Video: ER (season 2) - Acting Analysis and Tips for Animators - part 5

It's that if a person you're talking to is in a specific pose in this case they're crossing arms and you agree with that person there's a big chance that you will actually mimic that pose so you probably if someone is standing or sitting and then starts to cross their legs and you're watching this person you might even cross their legs and mimic that same pose this is something that is common that you can observe going back to the shot you can see
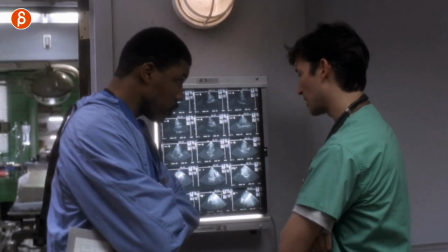Anton does this all the time he has his arms crossed and Carter really wants to be like him he wants his approval and
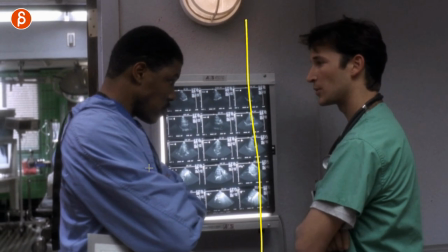I like even the setup of this it's almost like a mirror they're both profile and you can see they're doing the same thing I'm assuming that that was intentional I could be completely wrong as always with anything that I say here I'm reading into this but anyway I like this setup and I
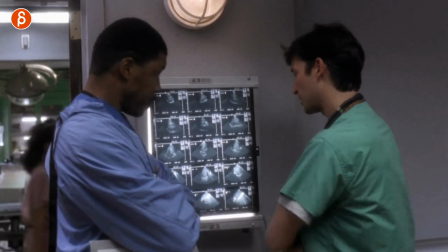like that it shows this that if the camera changes around to be framed like this for this moment where they want to be or he wants to be again
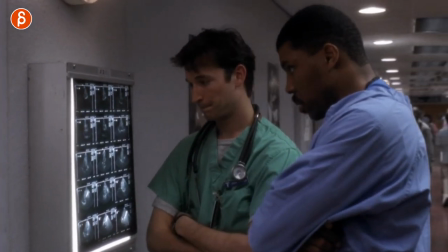just like Benson and this continues on throughout the whole shot where they continue crossed and crossed but also like again the setup of the
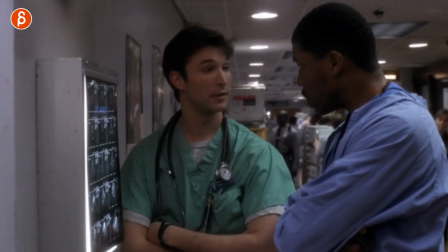camera turning giving us now a front view and a profile view and giving us the option for this character to exit this way and the
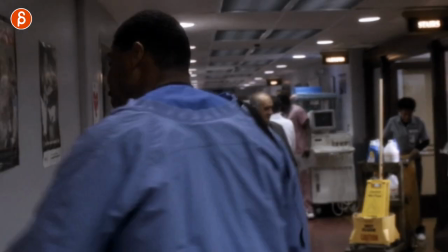character to exit this way just a bit more dynamic in terms of camera language there but it's not technically something you need to do but i do like
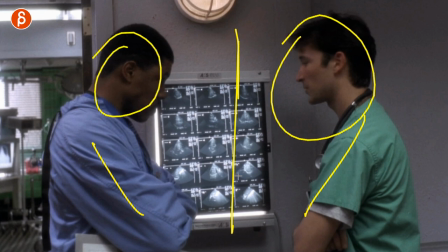this i do like that idea of this character miming this character and it presented like that to really be a visual mirror boom you survived another er acting analysis and again I have so much more but as always I'm gonna do this maybe once a month or every two months I don't want to flood this whole channel with just ER stuff but I do have a specific playlist just before ER but anyway as always this is a longer clip and if you watch this whole thing till the very end I do appreciate it and if you haven't subscribed yet subscribe and hit the bell button because I do upload almost every day except weekends so if you don't want to miss any of this stuff subscribe and hit that bell button also if you feel like this is helpful and you want me to help you with your shots in terms of what I talk about in terms of body mechanics or this in terms of acting analysis stuff. You can sign up for my workshops. My workshops are open. All info is in the FAQ and email as well. So if you want to join, just let me know and you can sign up. But that's it. That's it for another ER and I will see you in my next clip probably tomorrow.